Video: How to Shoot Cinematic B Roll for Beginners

You've likely seen YouTube videos before that only consist of a talking head for the entire video,
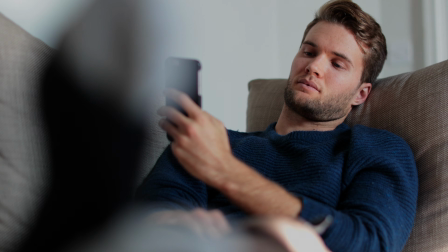(0:05)
and let's be honest, it's just boring, at least as long as you're not as entertaining as Peter McKinnon or so.
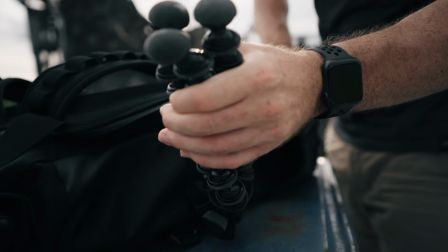(0:11)
So what your videos need to be way more interesting to watch is B-roll footage that shows whatever you're talking about.
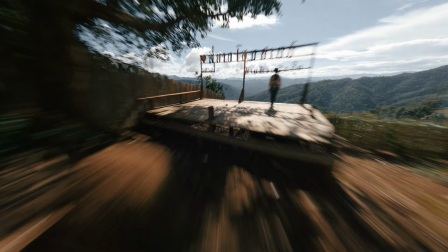(0:17)
Let it be a product, travel experiences, your cat, or whatever you want.
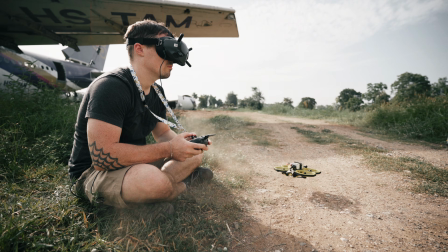(0:21)
If you only talk about something without showing what you're talking about, it is far less engaging. So in this tutorial we will find out how to do so, and don't worry, you don't need the very best camera or gear for it,
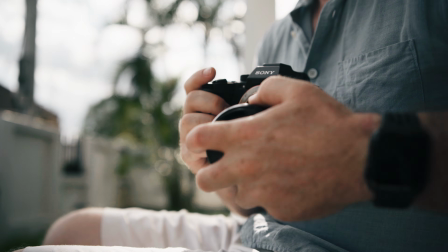(0:33)
but being able to change lenses or at least zooming in is definitely an advantage.
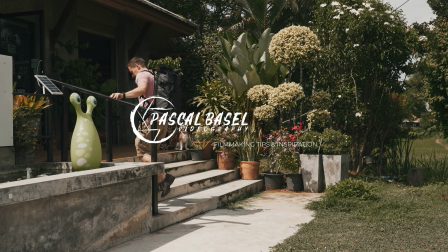(0:41)
Okay, to get started you need to know what shots you need to get and how to do it.
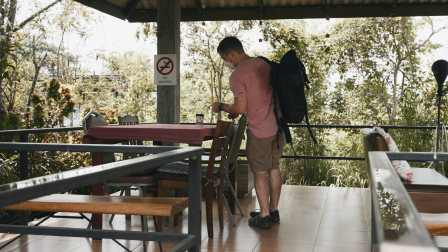(0:45)
And the one thing that you should always ask yourself when shooting your B-roll is if and how you can tell small sub-stories with your shots. And this is exactly what I just did. I'm in a cafe here, and before this talking head shot of me started, I showed you a sequence on how I got here. Now the sequence has nothing to do with the topic of this video, but because it is connected to the talking head shot, it actually feels completely right.
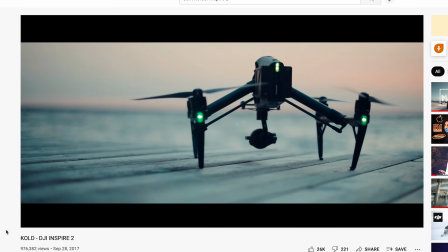(1:06)
And you see this technique actually quite often on YouTube, for example in Sam Calder's Inspire 2 video on the bridge,
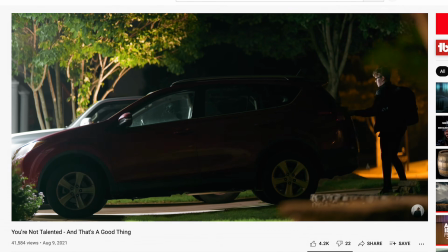(1:13)
or also in Aidan Robbins' videos when he enters his car, for example.
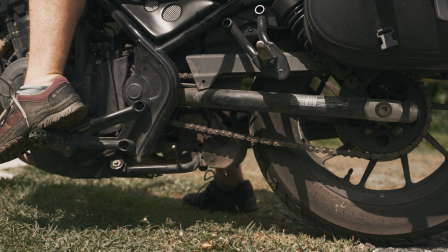(1:20)
So let's have a look at what I did here exactly, because even if the B-roll sequence has nothing to do with what I'm talking about,
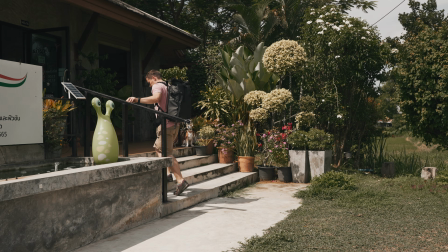(1:26)
the way how I shot it is exactly the same as I would shoot other sequences.
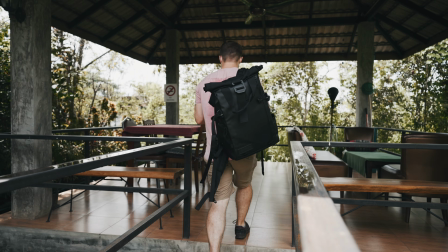(1:31)
So what I did here is that I simply broke down the process of getting to the cafe in multiple steps. The steps were first arriving with a motorbike, then walking away from the motorbike,
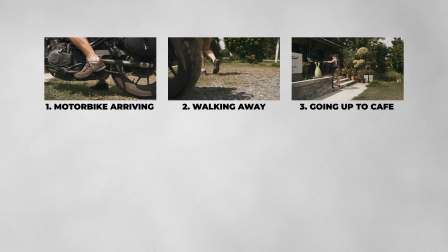(1:42)
third shot going up to the stairs to the cafe, that's where I reveal where I go by using a wide angle,
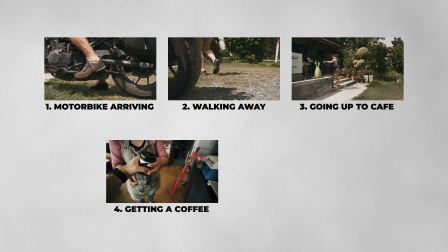(1:48)
then taking the coffee inside for the fourth shot, and last shot sitting down at a table outside.
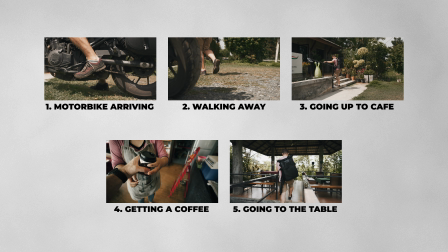(1:54)
As you can see, in the beginning the viewer doesn't really know what's going on because I used close shots that only showed a small part of the scene. And that spikes interest because the viewer wants to know where I'm going and what I'm doing, what I reveal afterwards.
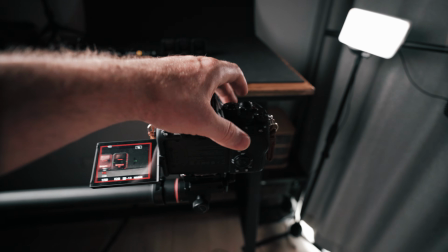(2:08)
But breaking an activity down into single steps is just one way to create B-roll sequences.
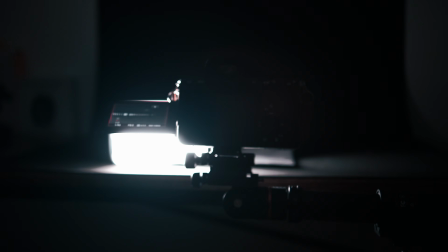(2:13)
Another one that's especially good for product B-roll is to only show a tiny bit of a product or something else before revealing it.
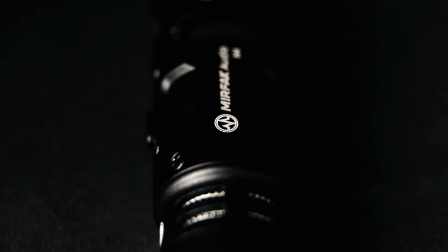(2:20)
In this example I used macro shots at the beginning to show parts of a microphone before I reveal the final product. So again, that makes the viewer interested in what it is.
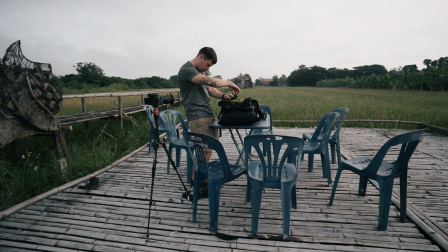(2:30)
Then there's also the 5-shot method, which kind of guarantees that you get all the shots you need for a sequence.
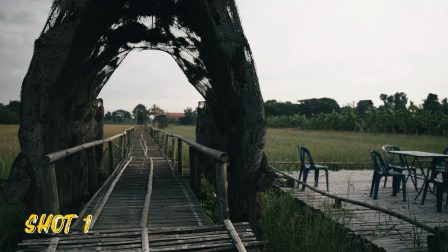(2:36)
The 5-shot method works as follows. You first capture a wide shot of where something is happening, then you capture a close shot of what is happening,
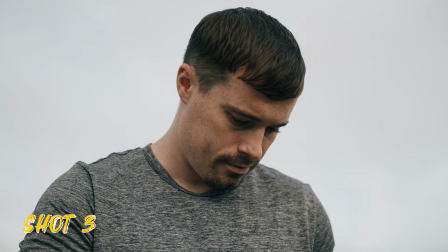(2:45)
then a close shot of the character's face while he performs the activity of the shot before,
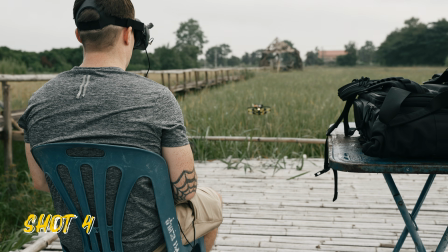(2:49)
so the who. And after that you take another shot where you show the character and whatever he does in one shot.
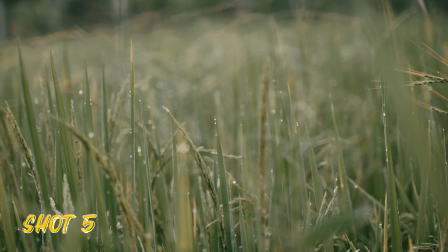(2:55)
Finally, you finish the sequence with a few more shots that come into your mind while looking at whatever is going on.
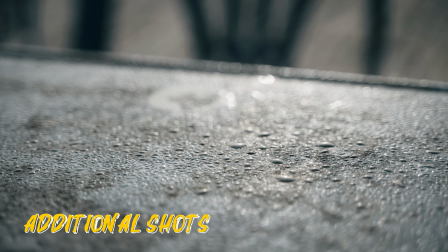(3:01)
That can be more than just one shot, and it can also be shots of the surrounding area that you can put in between the other shots.
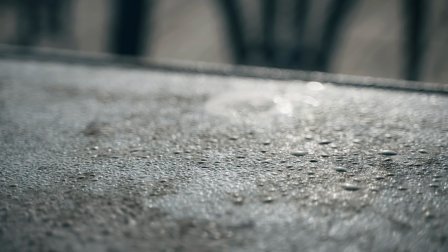(3:10)
So here you can see the first 4 shots I got, and I put another shot of the surrounding in between just to deliver the feeling of the location.
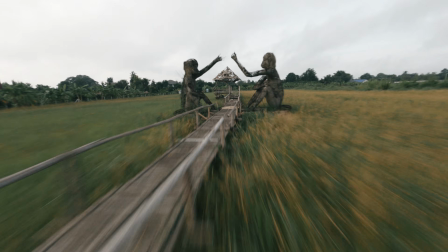(3:18)
And then at the end I put another shot from the drone to show the outcome of the sequence. But as you can see, these first 4 shots are already enough to build a sequence, and the rest was just to enhance it. So just keep these first 4 shots in mind and then capture a few more to add your own taste.
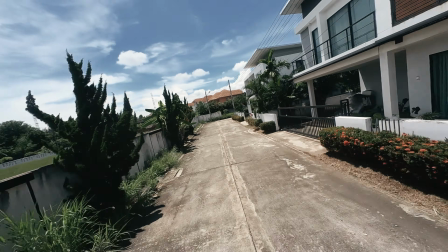(3:36)
Now, storytelling with B-roll is not just about what you film, but also how you film it.
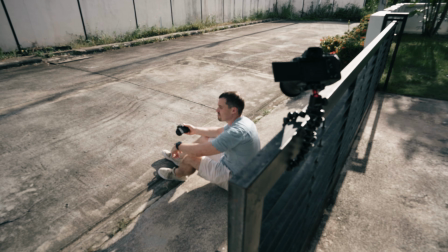(3:41)
Because the way you film things can greatly change the feeling of a shot. Let's take this example where I filmed myself sitting around.
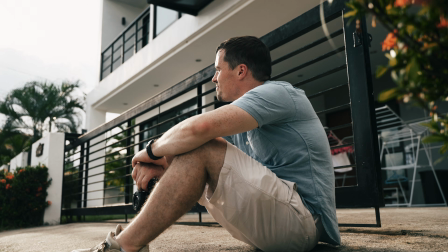(3:48)
In the first shot, I filmed myself from the bottom to let me appear bigger, while in the second shot, I filmed myself from the top so that I look small.
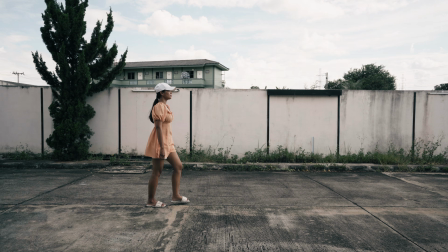(3:55)
So depending on your camera position, the shot can feel very different. Another example is camera shake.
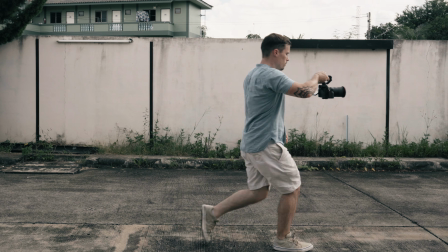(4:01)
If you want your shot to look rough, to show action or a stressful situation, it makes sense to turn the stabilization of your camera off and add a bit of handheld shake.
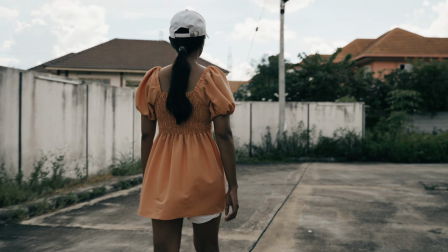(4:09)
But if you want the shot to feel calm and peaceful, it's better to use stable shots. Of course, there are more ways to add certain emotions to your shots, but for YouTube or other social media platforms, this should be enough to get started.
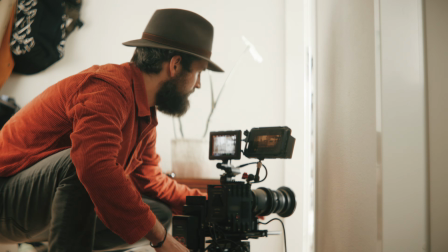(4:21)
Just always ask yourself how the shot in the scene should feel, and then try to find ways to add this feeling to your footage.
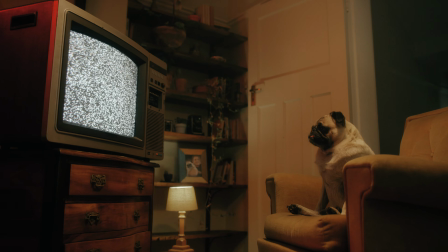(4:28)
And what you can also do, of course, is to watch movies and look what they do there to make you feel a certain way for inspiration. Okay, so far we've covered what B-roll shots to get, what is actually important, as the word cinematic generally means telling stories and shooting videos with intention instead of getting random shots.
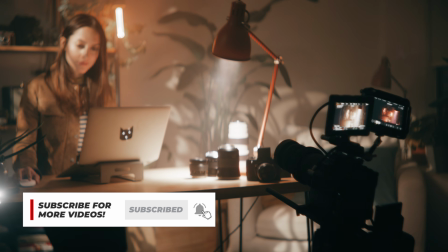(4:45)
But what most people here on YouTube consider as cinematic is usually good or professional looking footage. So how can you make your footage look good even if your camera is quite cheap? The
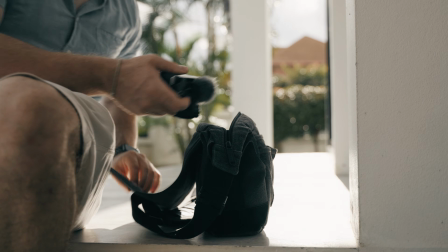(4:56)
first and most important thing to do is to expose your main subject correctly. That means that you should always shoot in manual mode to have full creative control,
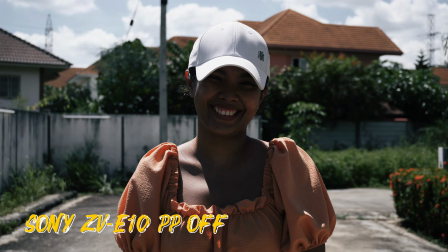(5:04)
and then you simply make sure that your main subject doesn't look too dark or too bright by either adjusting your aperture,
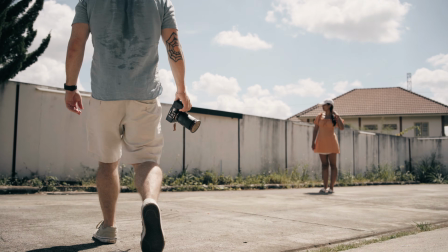(5:09)
shutter speed or ND filter. More expensive cameras make it easier as they cover a higher dynamic range with 10-bit log codecs,
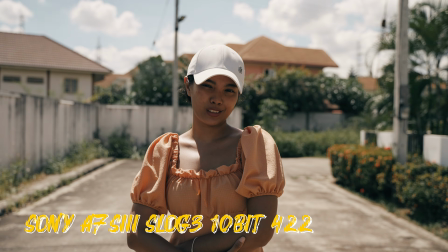(5:16)
what shows more detail in the dark and bright parts of the shot at the same time.
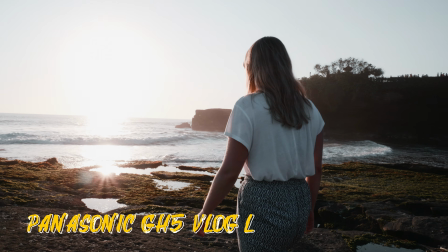(5:20)
But if you have a cheaper camera that can't do that, it's totally fine if the sky is overexposed behind a person to make the person's face look good, for example.
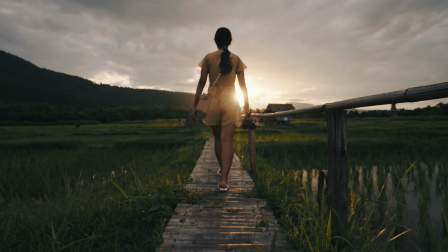(5:30)
The next thing that makes your shots look good is to use natural light in a proper way or to add artificial lighting.
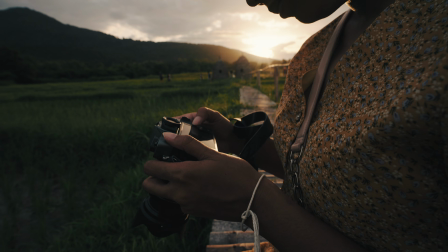(5:36)
That generally means that you want to light your main subject in a way that adds dimension to the image,
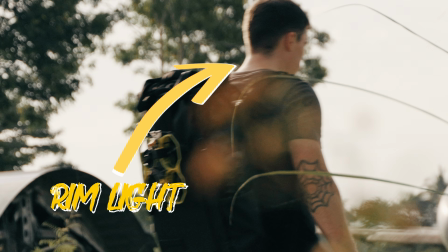(5:42)
and that's often achieved by backlighting your subject to get a nice rim light effect, or to let the light come from the side to create shadows in the face that reveal detail.
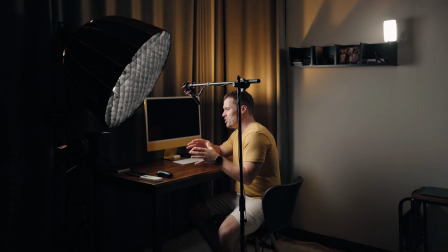(5:51)
Of course, if you have multiple light sources, you can combine those to get the rim light effect and face detail at the same time.
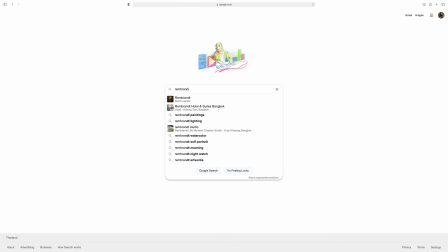(5:57)
You can also Google the keyword Rembrandt lighting or lighting techniques to learn more about it.
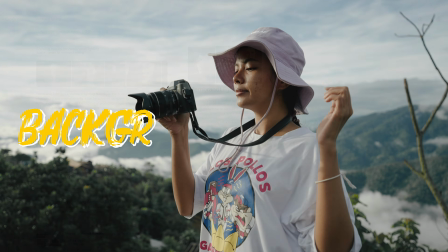(6:03)
But it also matters what's going on in the background.
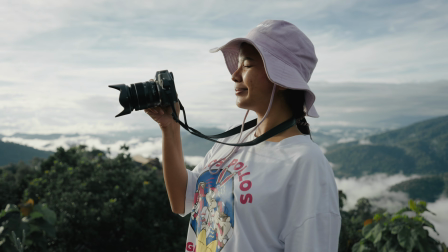(6:06)
Using light in a way that makes the background darker or brighter as your main subject is usually a good idea to separate it.
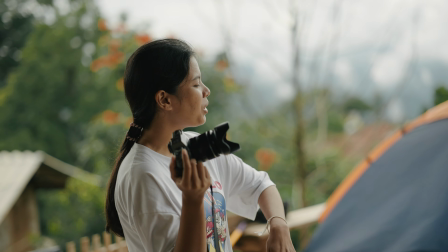(6:12)
But you can also choose a background that has different color as your main subject to create separation, and the rim light effect helps as well.
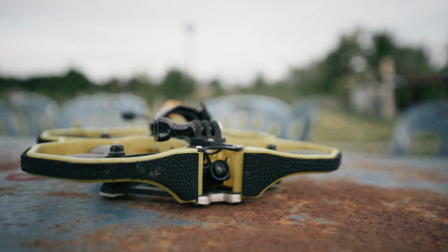(6:20)
Oftentimes you also have unwanted and distracting objects in the background.
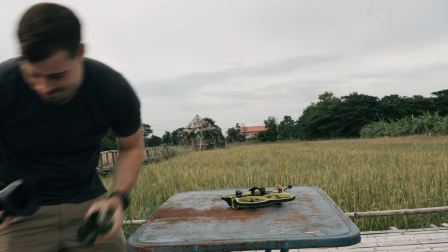(6:24)
If that's the case, simply remove these objects, or if that's not possible, change the angle a bit or zoom a bit in to get the object out of the frame.
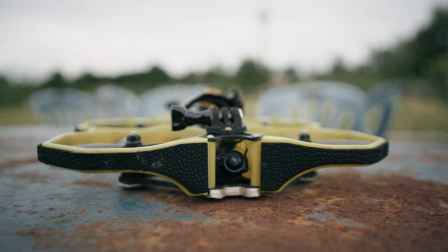(6:33)
Always remember that filmmaking is not just about what the viewer sees, but also what he does not see.
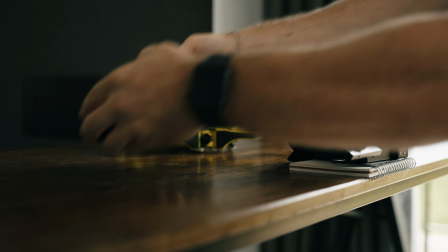(6:38)
But of course you don't only want to remove stuff from the frame, sometimes you also want to add things to it.
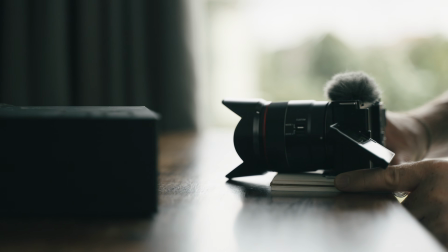(6:44)
And that's especially the case with foreground objects.
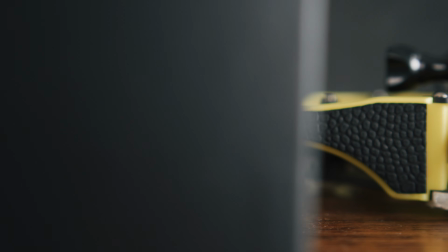(6:47)
If you can put anything right in front of the camera while keeping the focus on the subject, you add more depth to the shot and you make camera motion more visible.
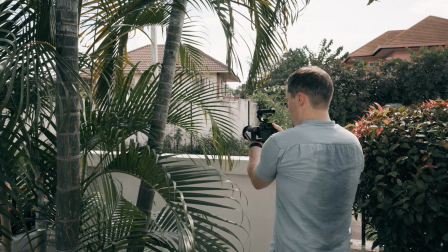(6:55)
So always look for something you can put your camera behind to make your shots more interesting.
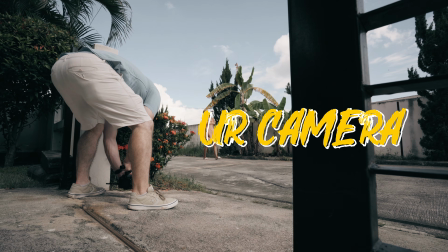(7:02)
And of course, only static shots can be a bit boring over time, so move your camera.
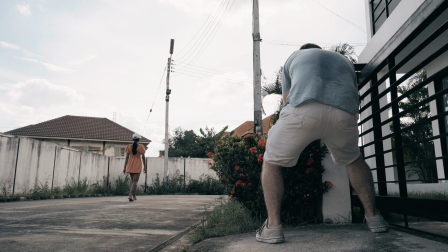(7:07)
That mustn't be big moves where you walk with the camera though. Usually only some slight pans or slides can already do the job.
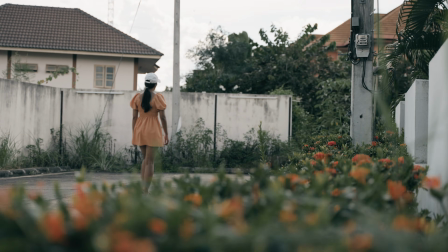(7:13)
And as mentioned in the tip before, if you add a foreground object, even small camera motion becomes more noticeable.
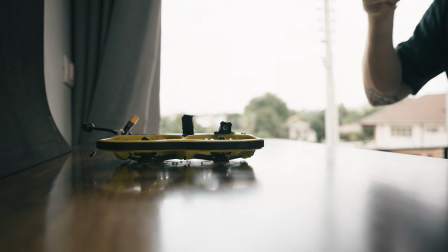(7:20)
So you don't have to move it that much. Now, especially if you shoot at home, you don't necessarily need a camera slider to get smooth shots. You can also put your camera on a book, like I'm using a notebook here with those rings at the edge,
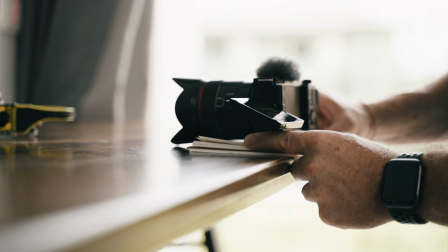(7:32)
and I can line up these rings with the edge of the table, and that makes it possible to get a really nice smooth slide shot here. And as you can see, the setup here is really cheap as well. I'm using the Sony ZV-E10 right now with a Samyang AF 35mm 1.8 to get nice bokeh in the background.
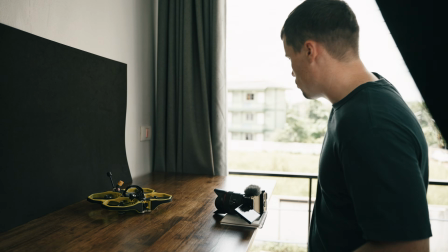(7:49)
And as you can see, even with a super cheap setup here and natural light coming from the window, I can get pretty good results.
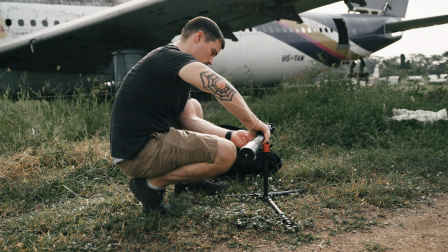(7:57)
Now, adding camera motion can be a problem if you film yourself and you don't have anyone that helps you.
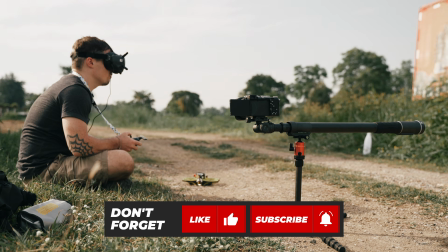(8:03)
That's why I often work with camera sliders like the SlidePods E and Pro from Moza or the G-Pon Micro 2 Plus.
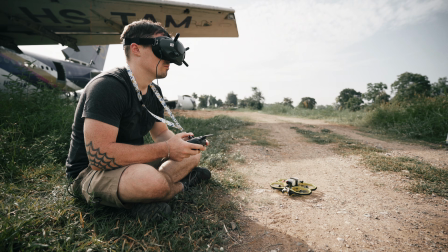(8:09)
They are easy to set up and I can control them via app to quickly add some motion to my shots.
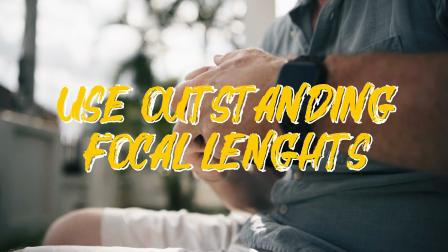(8:15)
Another tip I can give you is to use outstanding focal lengths.